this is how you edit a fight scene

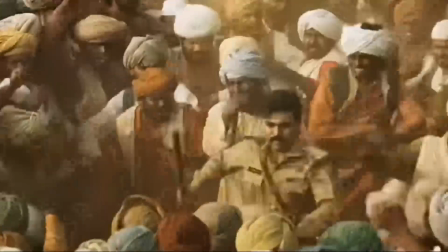not practical that he could actually fend them off for so much time. So he goes quickly, and so it was tough.
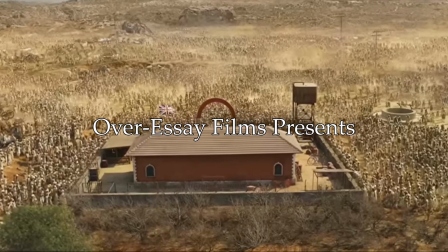It went a number of versions of editing and fine tuning it.
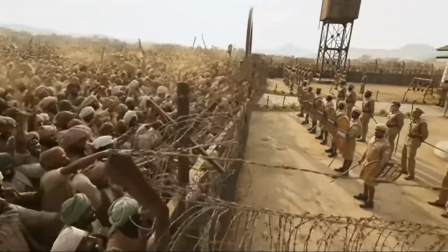So how do you guide an audience through a fight scene where a single guy takes on an entire mob of people?
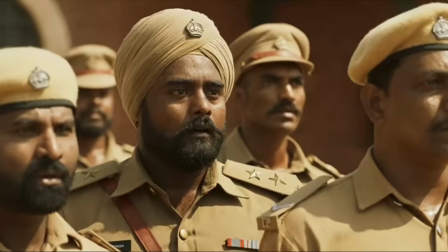How do you possibly ground it in any kind of believability, and how do you make it exciting without becoming overwhelming?
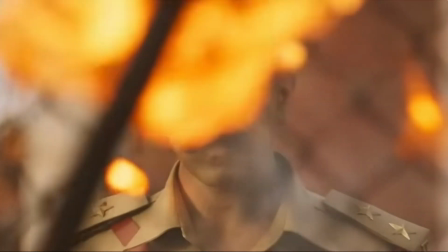Well, that's exactly what R does in this early scene where we're introduced to the character of Raju.
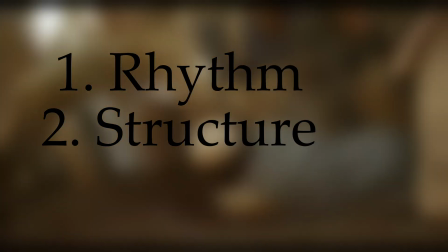And it's all thanks to how the editing builds rhythm, structure, and changes in perspective that work to guide the audience through the sequence.
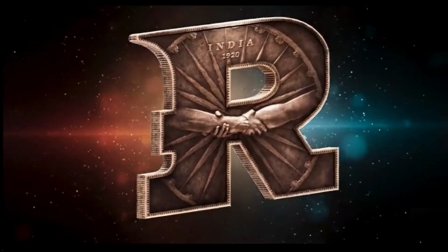So welcome to Aversive Films, and let's take a look at R.
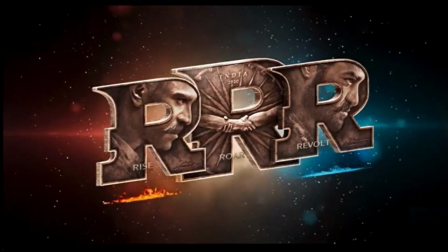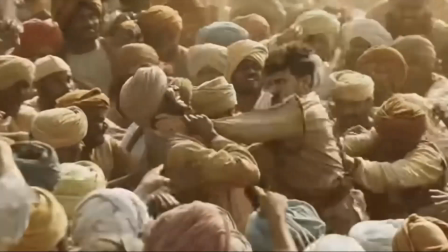Now this scene does a lot, and it does it with relatively little dialogue.
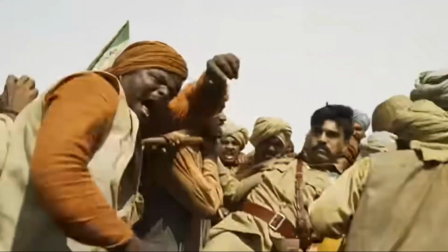Character and storytelling is shown through action, and it's the editing and shot choices that play a huge role in fleshing out the character.
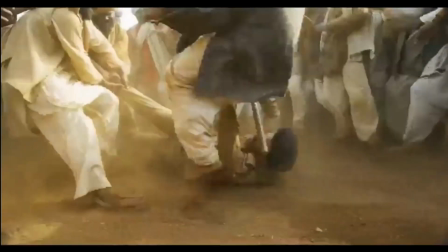Now what's really important to note here is the structure and rhythm the editor A. Shrikar Prasad builds. We try to edit that, see that, and then actually go to the final shoot so that you get the rhythm and the length right.
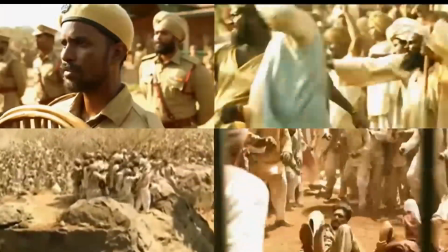The whole scene is constructed in specific beats, specific mini arcs that each build tension, reach a crescendo, and naturally guide the viewer to the next one.
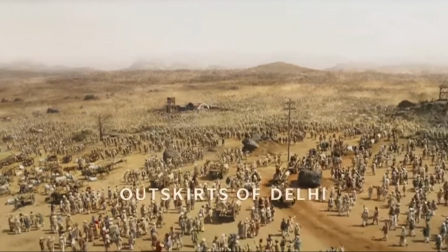So looking at the very start, we get establishing shots, and the edit itself is pretty fast.
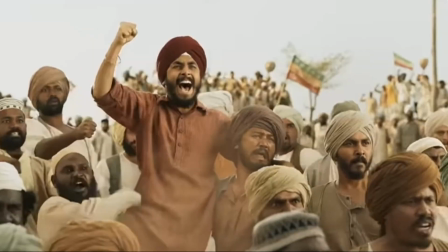This quick editing, where even quieter moments are interrupted by the chaos, immediately builds the overwhelming and chaotic force that the character has to face.
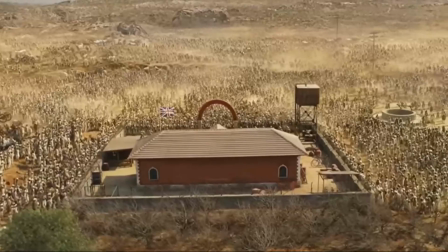Most of these are wide shots with loud diegetic sound, and it keeps building the threat until we get to this.
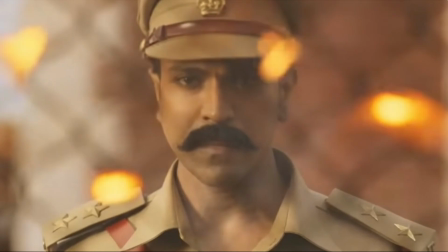This is the first close-up of the scene and the first shot to really use slow motion.
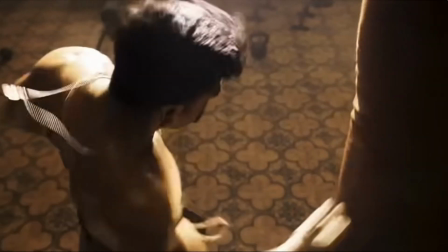And that's a common technique the scene and the film as a whole uses a lot.
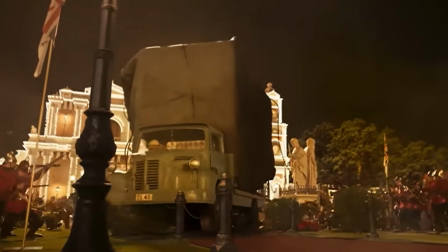Slow-mo is often made to emphasize certain aspects of a moment or ground the scene in a specific character's perspective.
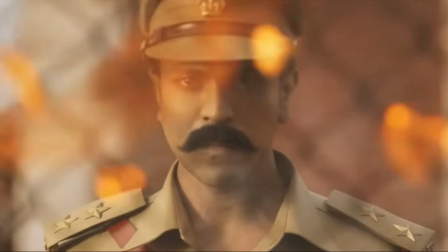By breaking the flow of the sequence with this close-up and slow-mo shot, it immediately brings attention to the character and the kind of intensity he's going to bring.
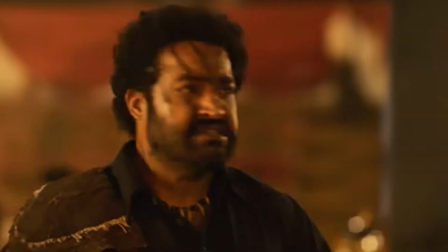And the film structures a lot of its editing around this idea.
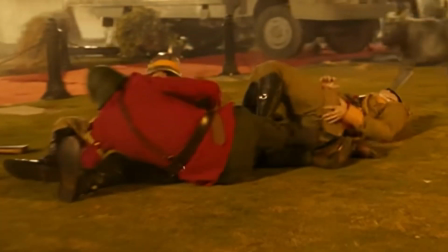It has faster edited scenes that eventually crescendo into slow-mo that emphasizes something and brings the audience into the new aspect of a scene.
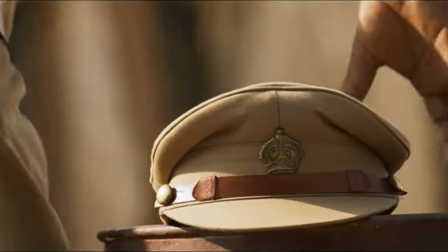For a better example of this, let's look at what happens just a few moments later.
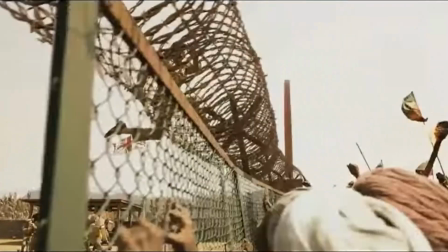The rhythm of the scene builds and builds with the faster music and faster edits until it ultimately crescendos with this.
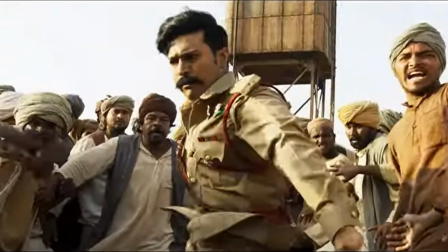The music stops, the shot turns to slow-mo, and it brings the audience into a new part of the sequence.
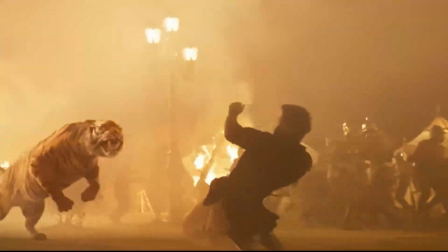By doing this, they make the scenes intense and fast-paced, but slow down at key moments to break rhythm and emphasize something that leads the viewer into a new story beat.
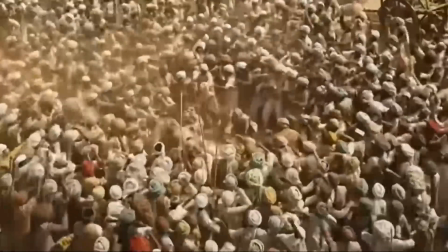And that's absolutely crucial, especially for a film like this, where the action can be so over the top and so overwhelming.
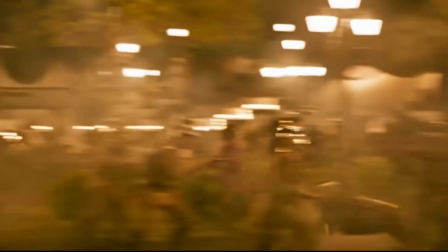Without grounding it in any kind of structure or rhythm, it all just becomes noise.
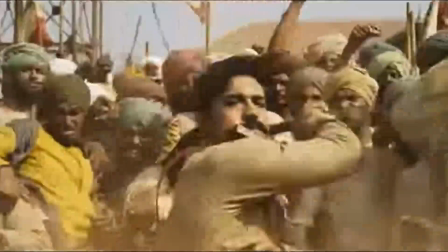But another thing the edit has to do is ground the scene not just in structure, but in the actual believability of the sequence.
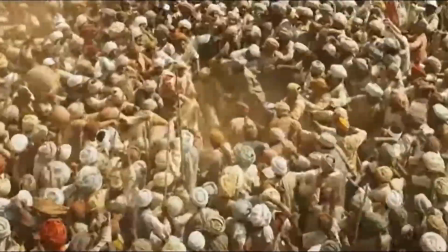Somewhere there is a sense of realism in what he's trying to portray, though it's much larger than life.
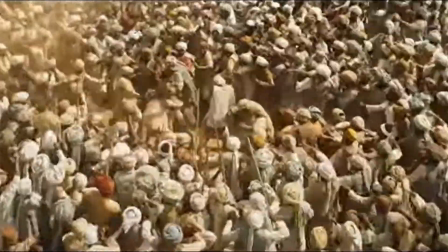Here, the challenge was for the director, or during the edit, was that we keep the violence,
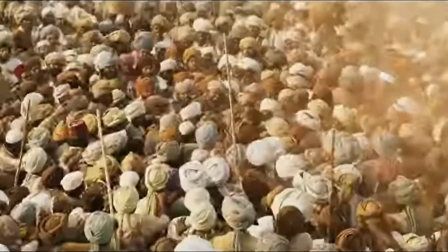you get a sense of him being trapped inside that violence. Now this movie has some ridiculously over-the-top action that breaks the very idea of physics.
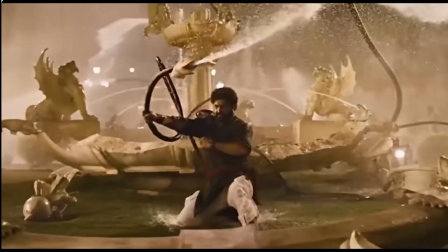And while it's awesome, without any kind of grounding, it feels weightless.
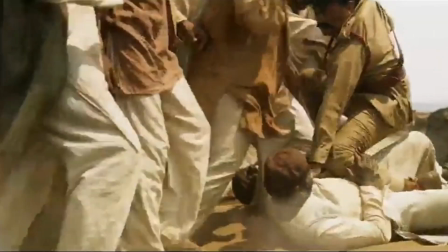Fortunately, the film does ground it, and it does this with the strong use of objective and subjective perspectives.
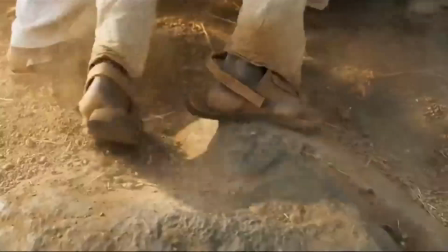Objective shots highlight the absurd and massive scale of the scenes, and the subjective shots constantly build a momentum that makes it somewhat believable.
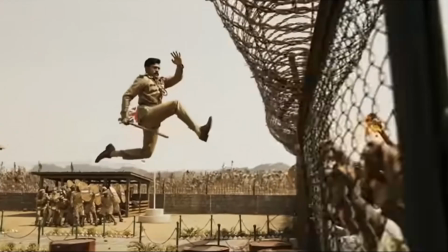Like in this part where Raju finally faces the mob, we get subjective shots like this
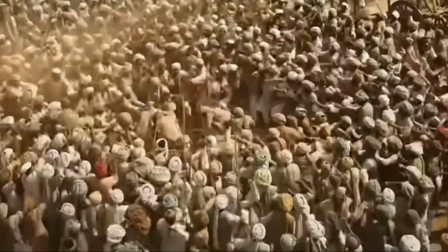that help highlight the natural way the scene could happen, but we also get objective shots that serve to show the scale and insanity of it.
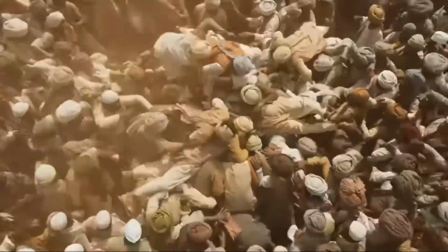The whole sequence uses this, and this moment in particular is probably my favorite.
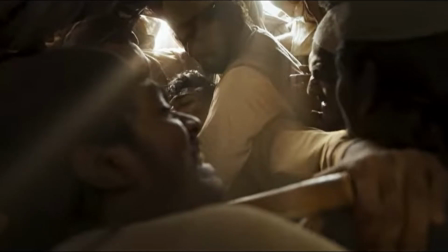Raju doesn't feel invincible, and it's because of these subjective shots where we see each part of what he's doing to achieve his goal.